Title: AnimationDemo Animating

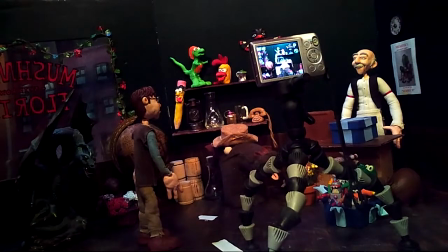689s
It can get very frustrating, but that's kind of the beauty of the claymation is how much you can have control over it.
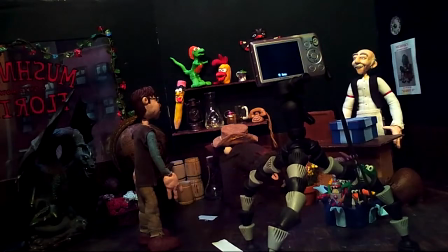694s
So if you just look at it a little bit like that, you can easily fix things.
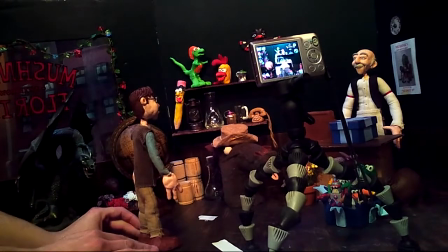701s
So after having a few establishing shots taken, we can start walking Seymour in.
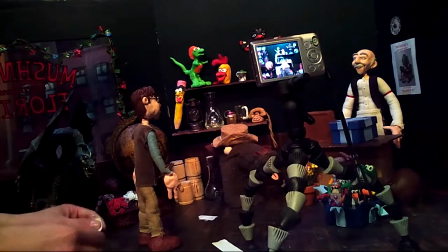706s
So I'm going to take the tape and we'll move his right leg first.
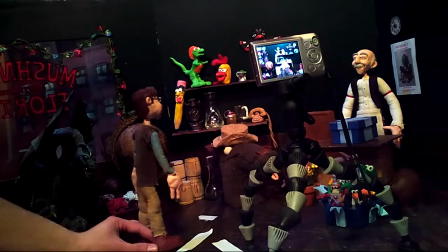712s
So I'm going to move it a little bit.
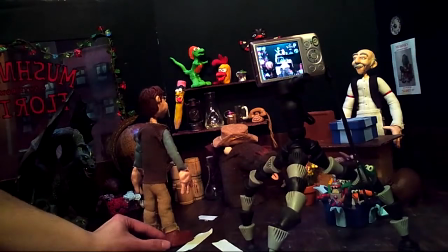717s
He's not fully in frame just yet, so I don't have to worry too much about moving much of his arms.
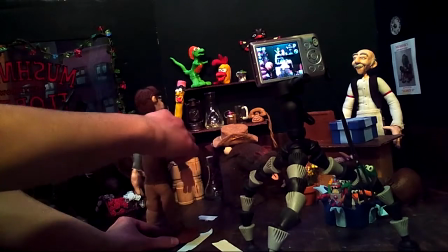725s
And I can kind of see now that his arm was in the picture, so I'm going to start bending it back since his leg is moving forward to make him look like he's walking a little bit more.
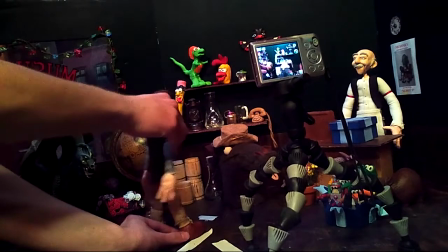736s
And the other great thing that really helps out with these guys is not only doing the movements with the characters themselves,
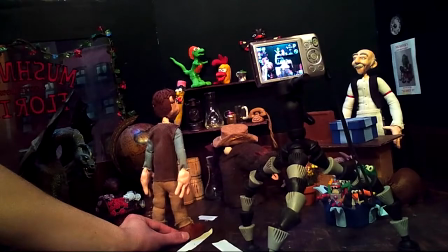743s
but almost, you know, just go in front of a mirror and act out exactly what you want to see.
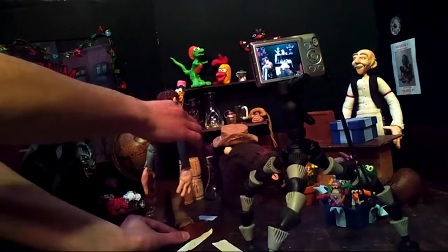748s
Because that will help you as far as animation, or as far as animating these characters.
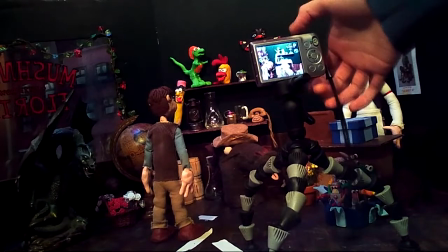753s
That way you know how to move the hips, how to move the arms. Do a little walk cycle in the mirror.
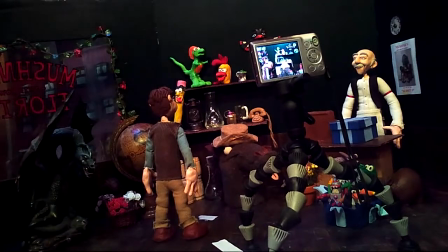758s
Make some crazy faces. make some crazy little walks and movements. That way you know exactly what should move and what shouldn't move.
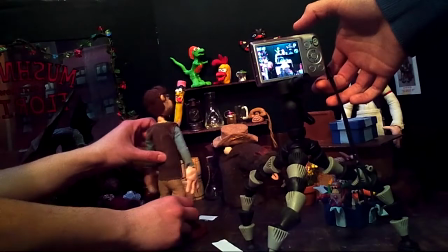769s
Now we want to make sure with characters like these that we are moving other parts besides just the feet because we don't want to make it look like he's just sliding across the set.
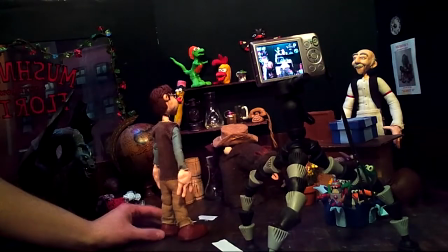778s
We want to make it look like he's actually walking. So, I'm moving the other leg forward and moving the other arm back.
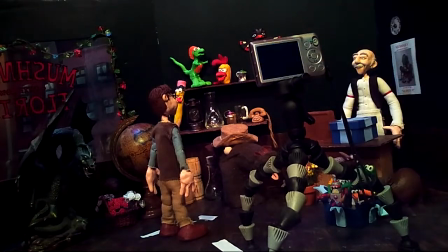786s
Yeah, and it's kind of just what we were saying before. If you think about when you're walking, when you put your right foot forward,
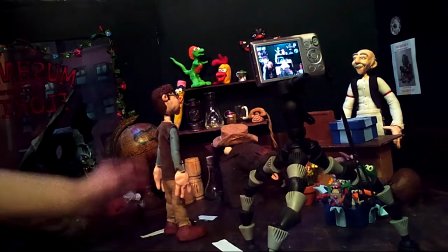791s
you know, your hands and your arms aren't just staying right at your side.
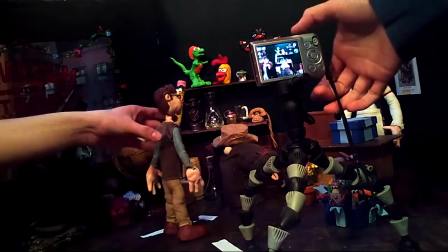797s
They're moving along with it. So that's the way to just kind of have the characters mimic exactly what you do.
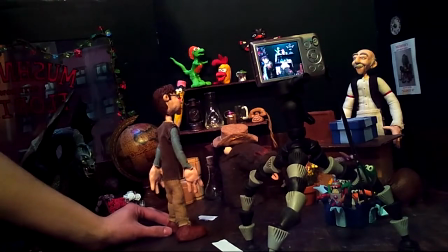802s
As you can see, I just move the left foot forward, the left arm back a little bit, and I also move the right arm forward just a tad.
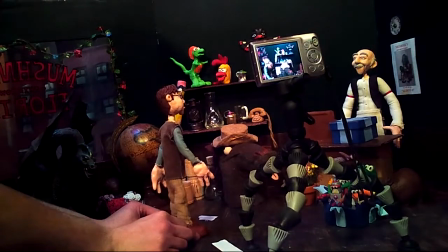811s
Maybe one more. I'll just shift him a little bit since his arm is a little too far out.
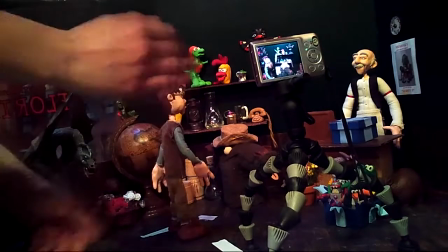816s
We don't want to make it look like he's going really like waving his arms too much for just walking.
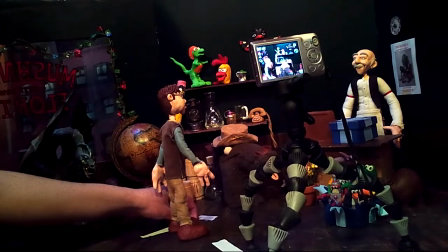824s
So I'm going to go ahead and shift the tape to the other side now.
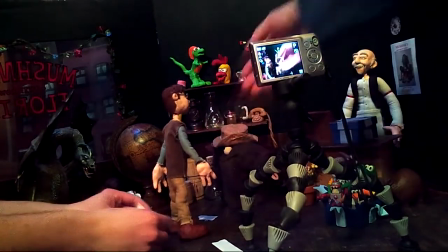828s
And also if you have some of these characters sometimes that maybe are a little top heavy and they get a little bit of wiggly, they get a little wiggle to them like he does,
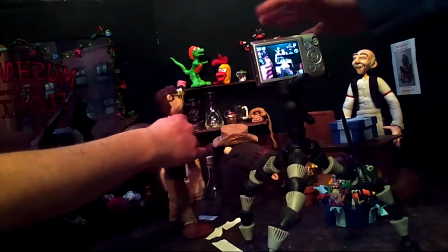836s
it's best to get the movement you want and then just kind of let them settle a little bit and then press the picture because sometimes you can get some unnecessarily wiggles in there that you don't really want.
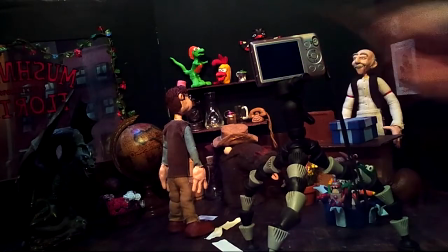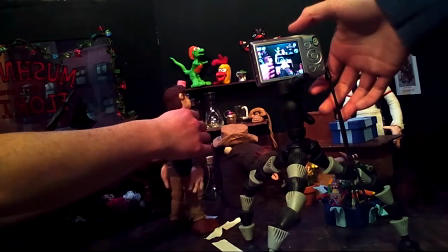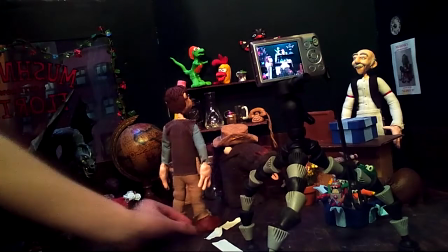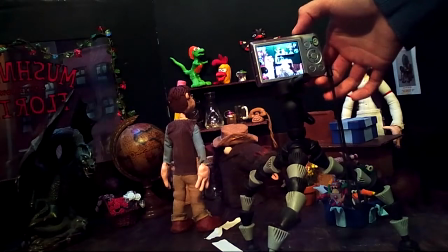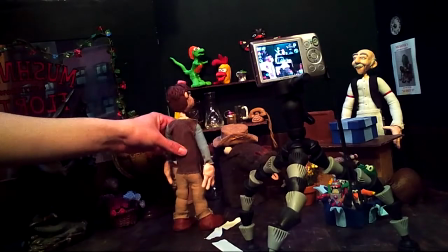866s
Just kind of just reiterating what we said before, this is the whole bulk of what you'll be doing.
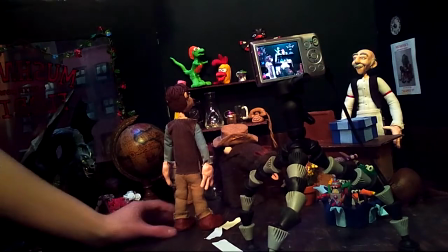872s
Once you get all this prep work and everything like that, it's all about just animating your characters which is a very long process but it really teaches you patience
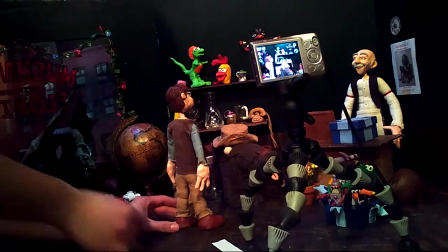880s
above all else because the more time you take into this animation to make it look nice and smooth,
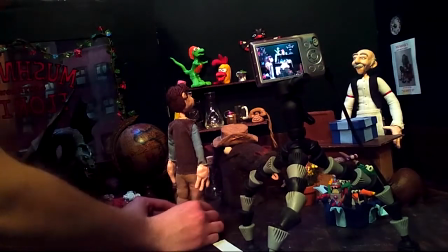886s
a whole bunch of pictures here just the better it'll look.
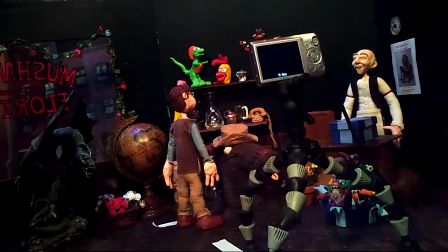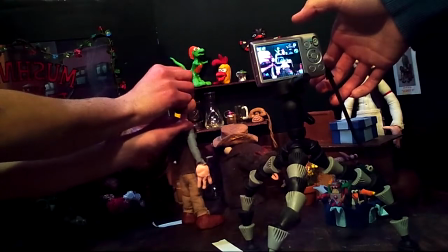899s
I'm going to turn his head a little bit to make him look more so at the props on the shelves.
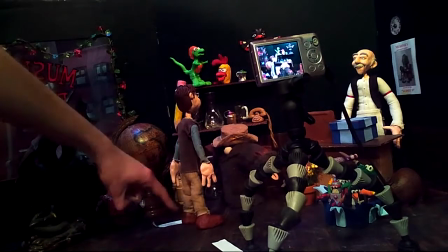906s
And as you can see he reached his destination. Now we can probably take a few more shots.
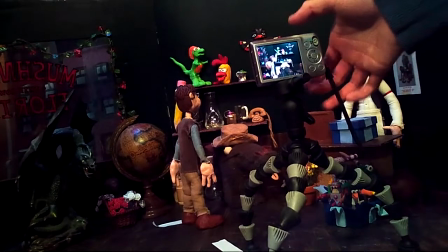915s
Actually it might be best if I do that because as you can see right his arm getting in there it might get a little bit of a shadow so.
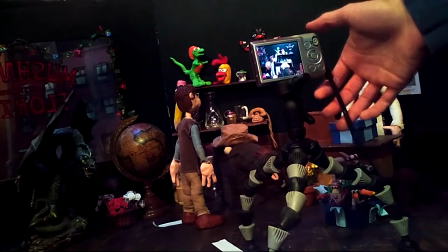921s
And you know if you have a hand that comes right in or a shadow that looks off in a few pictures it's it's
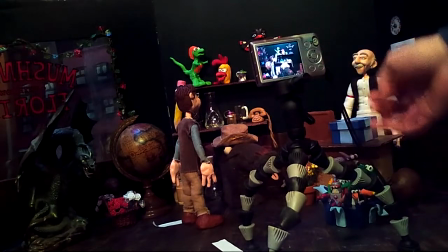927s
it's isn't the end of the world because you can just go in and delete a few pictures you can either reset your your shots to do it again even more
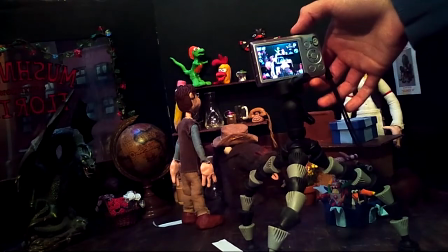933s
practice or you can just kind of set a different frame rate to make it look a little smoother with those camera pictures gone and all digital cameras are set up differently but each one of them does have a delete button so if you have a picture in there with a hand or something
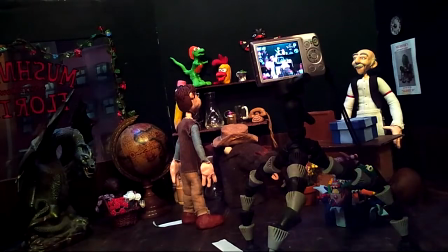946s
that you don't want you can easily get rid of it before we finally get into putting all the pictures together into a film so now that Seymour
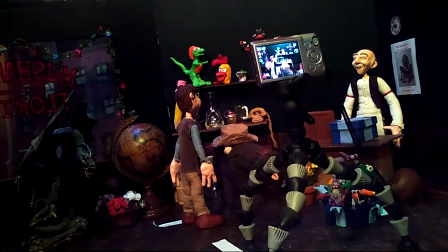956s
what we're going to do is change the camera angle.
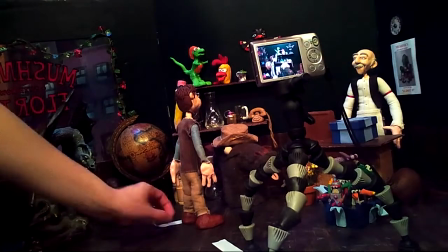958s
Now, what we're going to do is I'm going to cheat Seymour's body a little bit this way here.
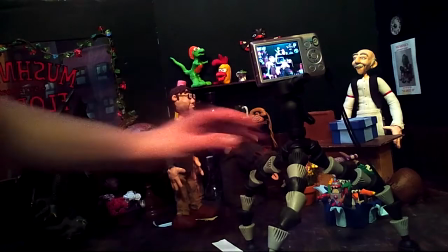966s
And by moving the camera over this way, closer to Seymour,
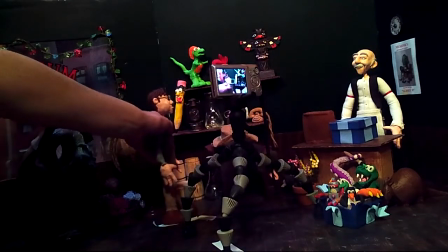974s
move him just a tad like that, turn his head,
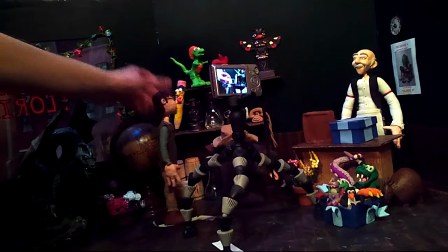979s
it's going to actually look like he's looking at the shelf.
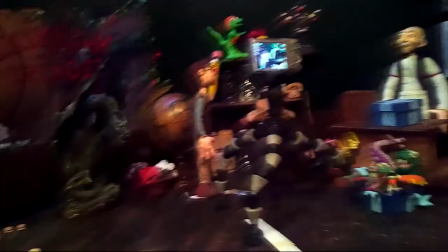988s
So I'm going to zoom this in a little bit more so you guys can get a better angle of what we're doing here.
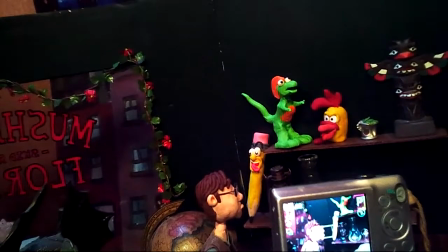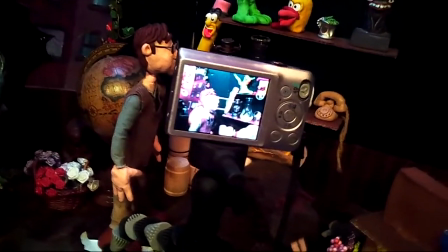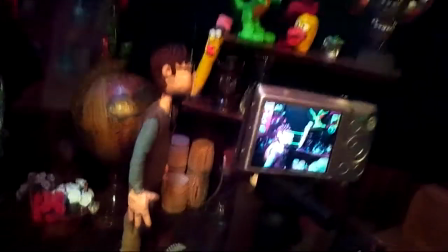1003s
There we go.
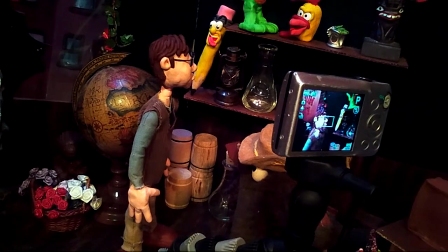1008s
Now by doing this, it allows you to kind of skip a little bit of movement that you don't necessarily need. Because as you saw, we got Seymour to walk all the way to the shelves. But now to set up this camera angle, to get the camera in there and to get him looking just right at the shelves,
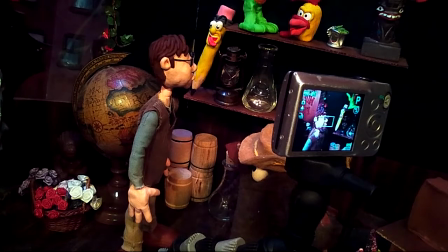1025s
we wanted to move him just a little bit. and this is perfectly fine to do what we just did. As you can see in the frame, Seymour's looking directly at the shelves. So I'm going to go ahead and switch sides so I can animate him again.
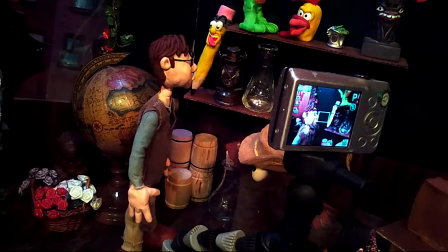1040s
Right, and if you were to look at some of your more favorite movies, it's not all one continuous take. There's a lot of different little angles and multiple different camera shots. So you don't necessarily have to do your entire film with just one continuous camera movement.
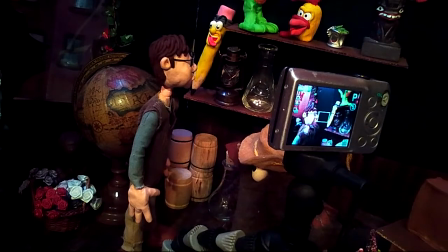1053s
It's better for your actual film. It makes it a little more dynamic, a little more angles. so you can go ahead and take the first picture.
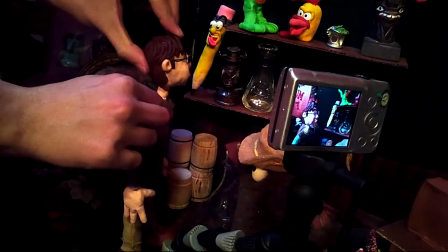1063s
Then I'm going to turn his head ever so slightly and make him look like he's looking at everything up in the shows.
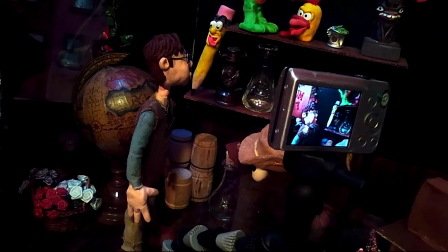1073s
All these different camera angles and camera shots make your film a lot more interesting than if you kept the camera just sitting in one spot throughout the entire film.
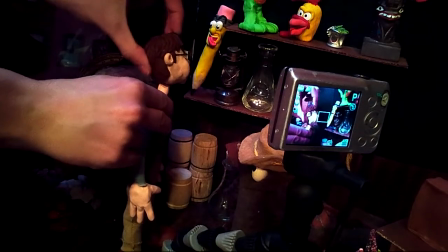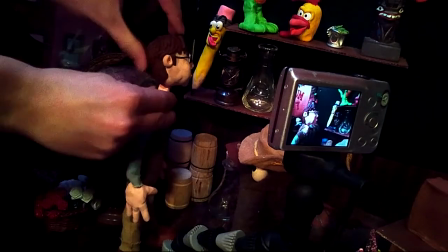1089s
Now sometimes, depending upon what kind of wire you use inside of your character,
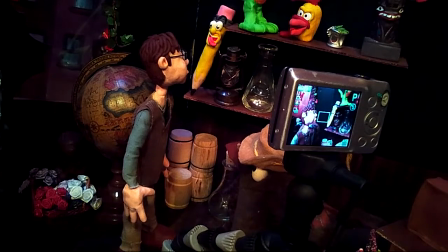1095s
it might be a little bit stiff, so you might have to overbend the wire itself to get him into a pose that you want him to.
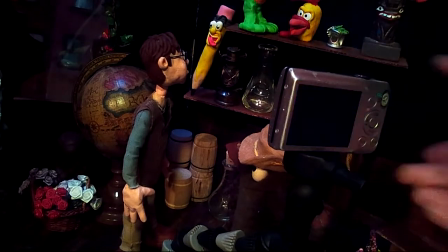1102s
But it's perfectly fine, because he'll kind of, like, bend back into the position you want him to.
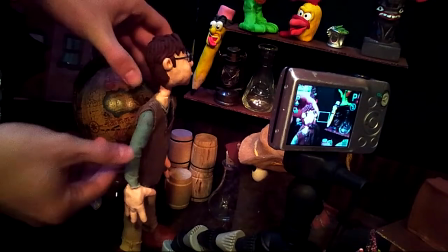1108s
Because sometimes, like, say I'm just going to show you here, to move his arm, it's more dramatic to do that than show his, whoops,
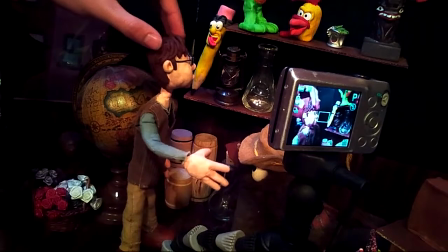1116s
his, um, his neck. But, like, if I want his arm, say, like, right here, and I want to move it ever so slightly,
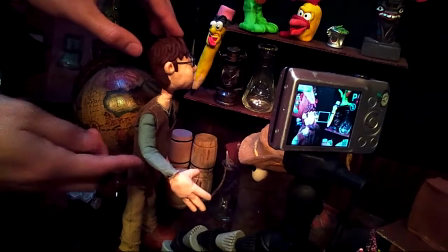1123s
sometimes it'll just bend back into the position that it was in.
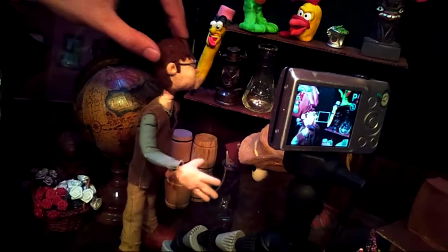1128s
So I need to overbend it, and as you can see, it kind of went back. It's very subtle, but it happens.
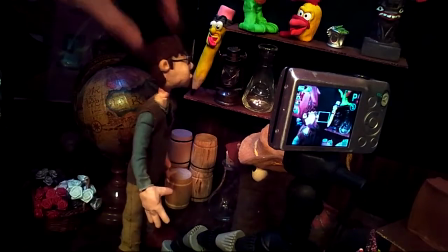1136s
Exactly, and it kind of almost falls into the whole philosophy of animation itself, where you kind of always over-exaggerate the movement to really push the point home.
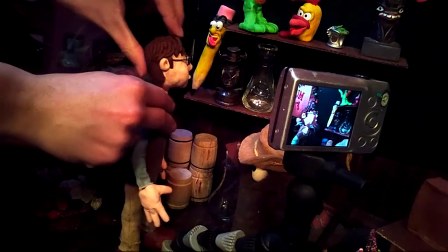1148s
All right, so I'm going to start bending his head down. What we're going to have him do is notice the hat and then pick the hat up and put it on.